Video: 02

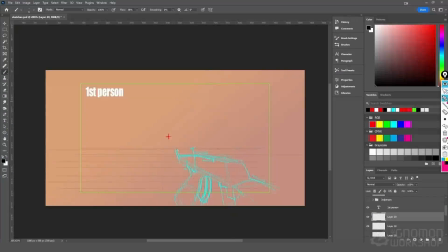We're trying to keep within that same proximity of what we're going to be looking eventually when we set up our camera in Maya. And this is our crosshair here where we refine.
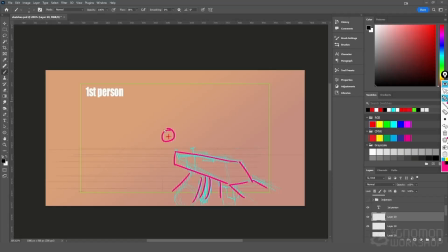Now, mind you, this doesn't have to be necessarily super perfect because things will change when we get this in the 3D. But it's really good to kind of feel who this character is, given that we are looking at
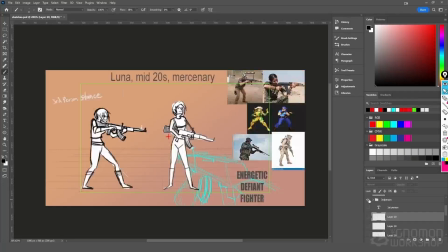the third person versus the first person. How does this character, energetic, defiant fighter, feel when holding a rifle?
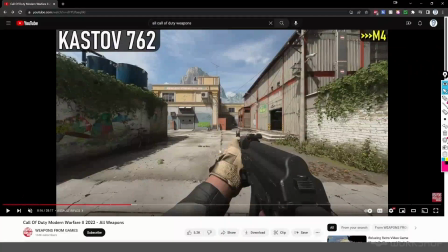If you take this stuff back to Call of Duty,
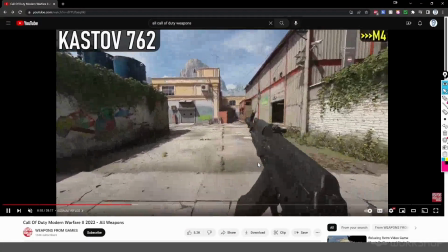obviously these soldiers are very military, holding it exactly at the ready,
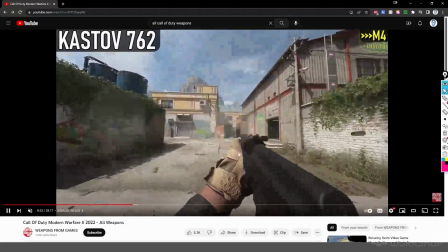very tight, very strong.
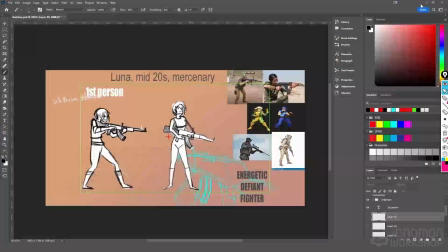But for Luna, we're trying to give her mercenary feel, kind of like her defiant feel, like she's not holding it super straight. So I think what would be great is to give her a little bit more attitude on how she holds a rifle.
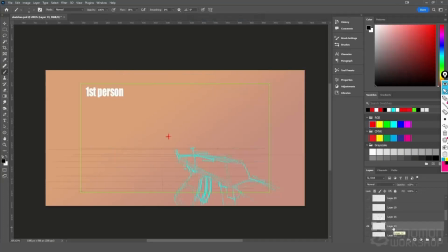So looking at to what the third person has done already,
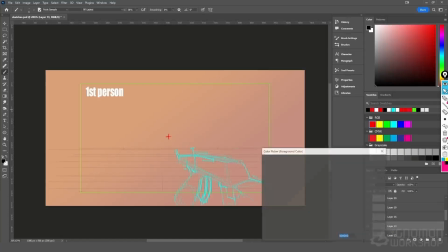we want to have more of a kind of a dip down in the character.
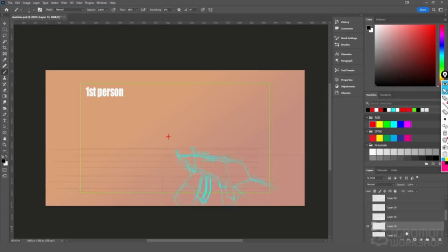Maybe looking at the, put an extra layer right there. Maybe looking at down of the rifle with its little crosshairs here as well. We can see more inside the barrel. And you don't need to be an artist to do this or get this right the first time.
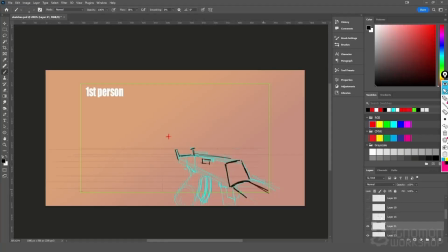But it's always good just to kind of feel in perspective what we're kind of looking at the weapon. How is the weapon being pronounced, defined, and shown off in this character?
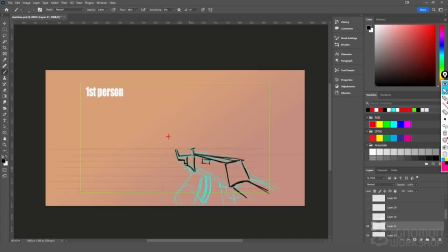So this will be her thumb coming up. Obviously she'll be holding this weapon, and her arm coming towards us, the player. She'll be grabbing the rifle underneath.
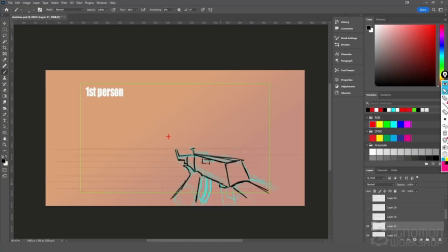Her finger on the trigger. Maybe her trigger finger or trigger hand will be underneath the safe zone.
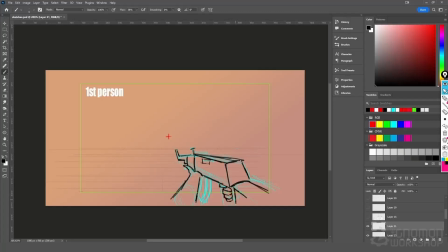So you probably won't see the knuckles underneath the screen, but we're just trying to get a nice feel of how she's holding this weapon. And then of course you got the giant magazine clip. It's going to engulf the entire under part of the body right here.
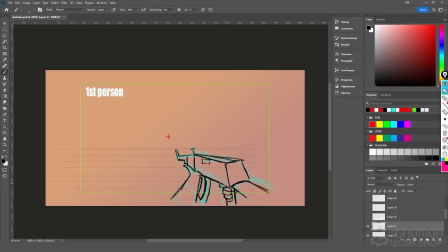So something maybe close to resemble like that. I've also got another rough pass of a pose that I think is kind of interesting. And this is kind of more to the side, cocked to the side, which is kind of interesting to me.
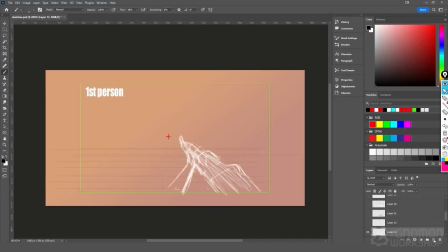Because it's a lot different than I would expect the normal rifle to use. But I kind of like the idea that she's pointing this thing at you, but she's not pointing it quite as straight or quite as disciplined
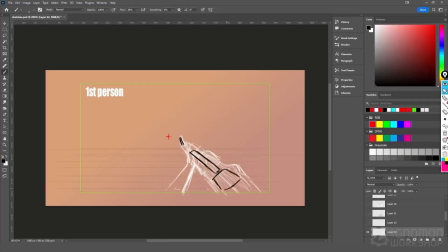as a soldier would point it, almost like a energetic mercenary who's about ready to stab you at any moment. The whole defiant feel, the whole in your face,
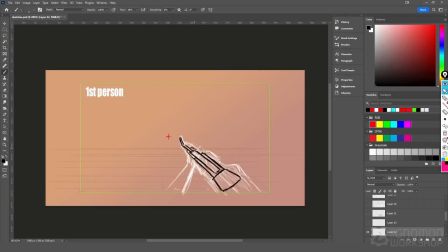not give a crap, could be shown off in this way. And I think with her hand coming out here and closer towards us,
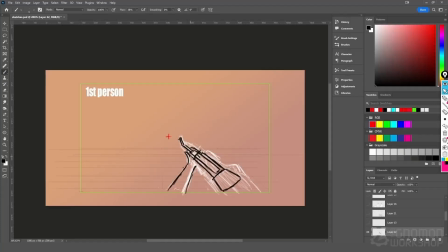I think this attitude kind of reads a little bit more fun to me, a little bit more at an angle. We'll still understand that she's holding a rifle.